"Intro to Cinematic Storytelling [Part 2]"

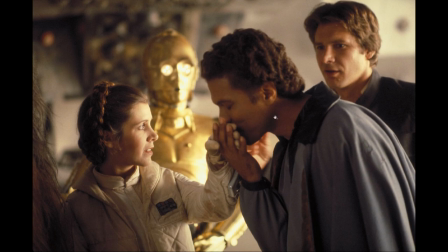(4:02)
You know, here you've got a character that's kind of intruding on a relationship that you've set up in the movie, and he's kind of intervening there and creating a physical barrier between the two characters that have got this relationship established.
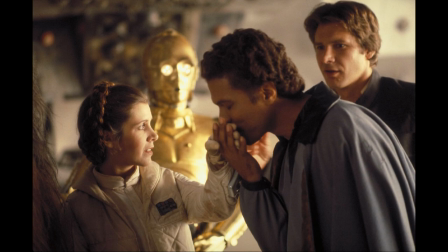(4:17)
So, you know, Han Solo looks a bit like, oh, who is this charming guy coming in and trying to steal my girl? This is something that's all sort of cleverly laid out within the layout of the shot. And it's done intentionally so that you can feel this within the story.
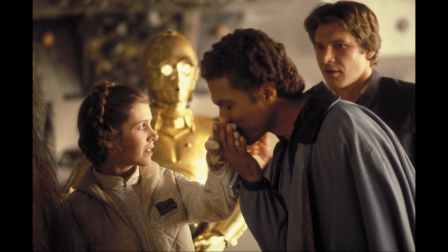(4:32)
Its staging is actually complementing the story and getting across the character's feelings and motivations.
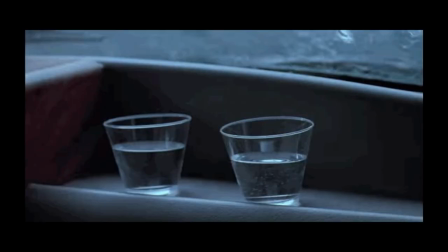(4:39)
So that's one thing to think about with camera placement is how do you sort of enhance the feelings and motivations of characters just by choosing a good camera position.
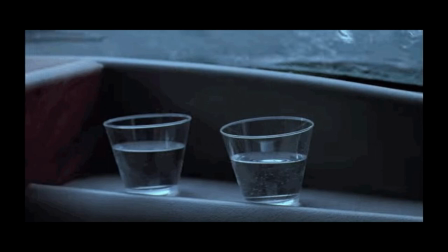(4:53)
And that stuff about thinking about how your point of view, where your point of view is from and your field of view, So for example, in this shot from Jurassic Park, it's, you know, it's all about the sort of selling the fragility and the sort of that fear factor of, oh, you know,
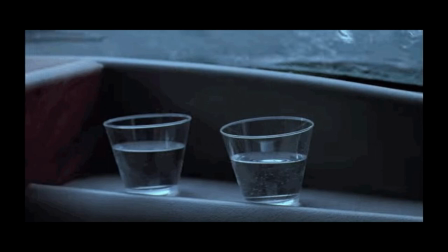(5:11)
something that's a very ordinary object doing something that's not normal. It's vibrating and it's very fragile.
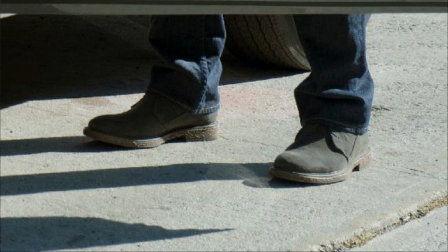(5:22)
The other thing you could do is, of course, create mystery by, around a character. You know, for instance, just showing a single part of the character, like their boots on the floor. It's this sort of mysterious presence. You know, who is this guy? Why is he there?
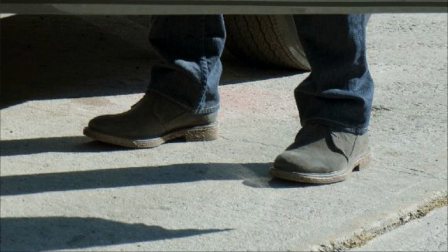(5:36)
What's the sort of what's the meaning of this? Why is he coming into the scene and we don't actually get to see who he is? Is he a bad guy or a good guy?
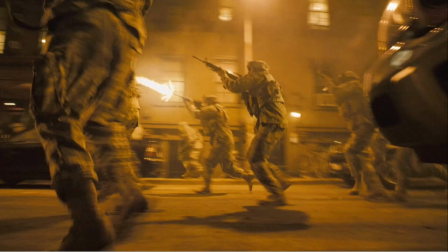(5:48)
The other thing that usually people don't usually think about is who is the cameraman? And why is he actually filming the scene? Or is it a person who's filming the scene? Is it a drone? Or is it, you know, something like that?
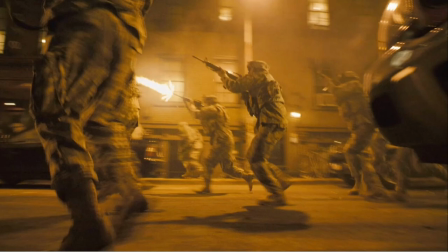(6:03)
You know, for instance, a movie like Cloverfield, everything is shot in this very handheld sort of way, and it's very shaky, and it's clearly a guy who is, you know, on the ground. He's you know, the boots are on the ground with the soldiers, and he's trying to keep track of everything, but finding it very difficult.
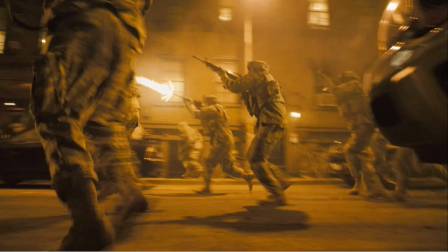(6:19)
And this adds to that feeling that they've actually thought through that it's the camera is an actor in itself.
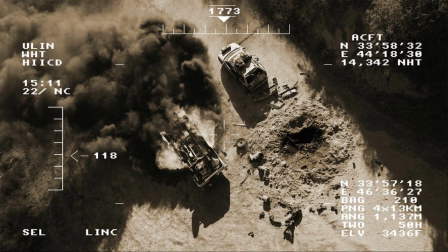(6:27)
Or is it, for instance, a drone, you know, looking out from overhead? Is it someone that's kind of surveying the area?
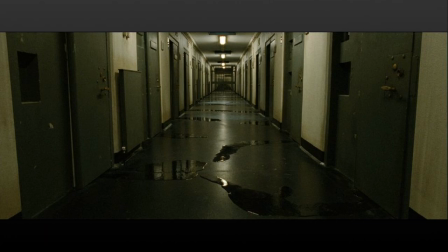(6:37)
Even another cool trick is to make it that the camera is, in fact, completely static and is, in a way, just waiting for the action. So in this movie, this is a movie called Hunger from the director, Steve McQueen, not the actor.
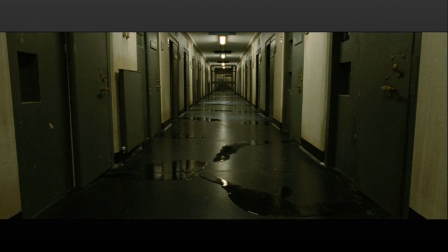(6:52)
In which there's a five, I think it's actually 5 or 6 minutes long shot of just the janitor cleaning the floor of the prison after the prisoners have started rioting. And it's just this very long shot of a janitor just slowly going back mopping this floor.
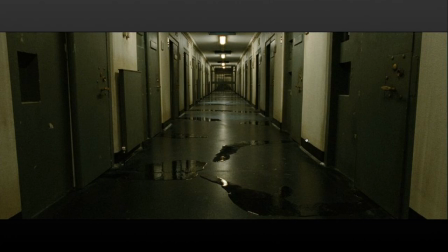(7:11)
And it just, you know, it contrasts with that sort of huge action scene that had happened before with people getting thrown about and tossed in all directions.
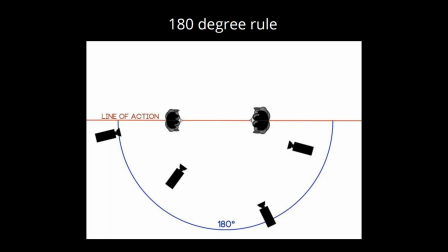(7:24)
So how do we go about sort of setting up a scene? Usually the first thing to establish is a line of action. So this is usually between the two opposing parties in the scene.
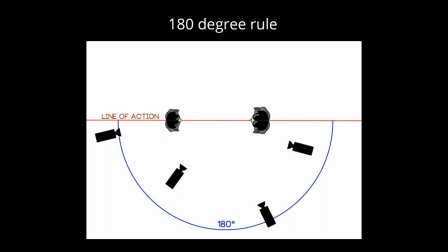(7:35)
So if you have, for instance, a conversation between two people, you'd have this line of action going straight through that conversation between the two sides. And then you have to pick which side of the line of action you're going to be on. You can't cross this line.
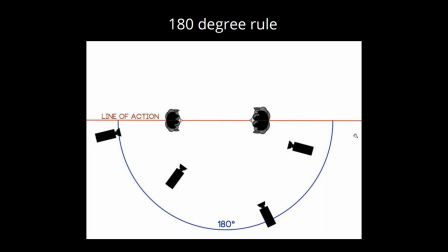(7:53)
If you do this, you're breaking the sort of one of the sort of integral rules of cinematography, which is the axis rule or the 180 degree rule. I think some people also call it the semicircle rule or half circle rule.